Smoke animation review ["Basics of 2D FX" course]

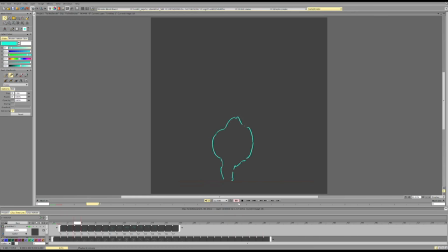[53:47]
And of course, I just animated separately one part, and it influences everything. So you need to figure out what to do at the bottom too. So it wouldn't just push one part, it will affect the other part too.
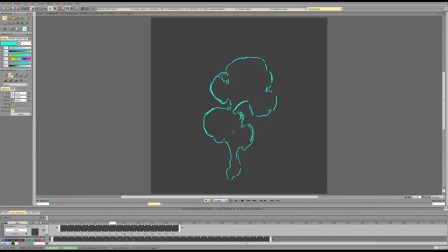[54:03]
And of course with a delay, and they can combine and they can create all the kind of cool, crazy stuff. So it really is an exercise. It's like thinking through stuff and figuring out how to connect it design-wise and form-wise,
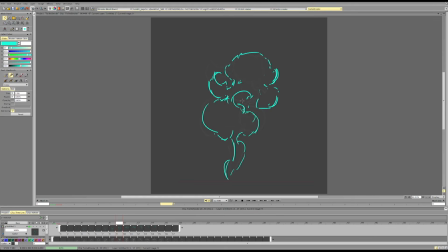[54:24]
and to build like a system of forces rather than a separate thing. So we create a composition of sort, like how to place these scenes to create a cool, interesting silhouette,
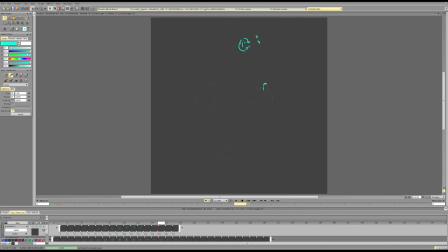[54:42]
and then also how to make sure that they don't like stack like horizontally or vertically, while fully separating from the other stuff.
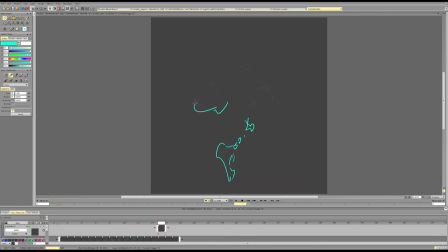[54:56]
So we kind of want a puzzle piece that leads us to the full composition rather than scenes being perfectly separated out. So scenes like that, rather than separating each element out.
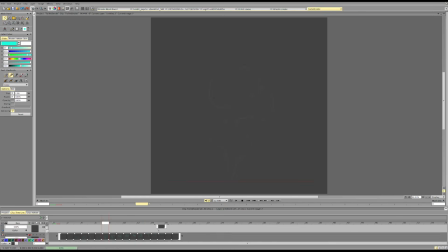[55:16]
And we want to have this general kind of motion, which is pretty tough. I'm not gonna lie. Especially if you want something more volumetric, it is very tough to pull out.
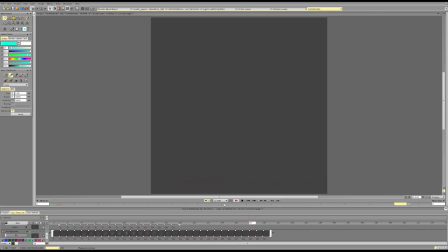[55:29]
But it's possible. And I wish you good luck with your animations, and I see you later. Bye bye.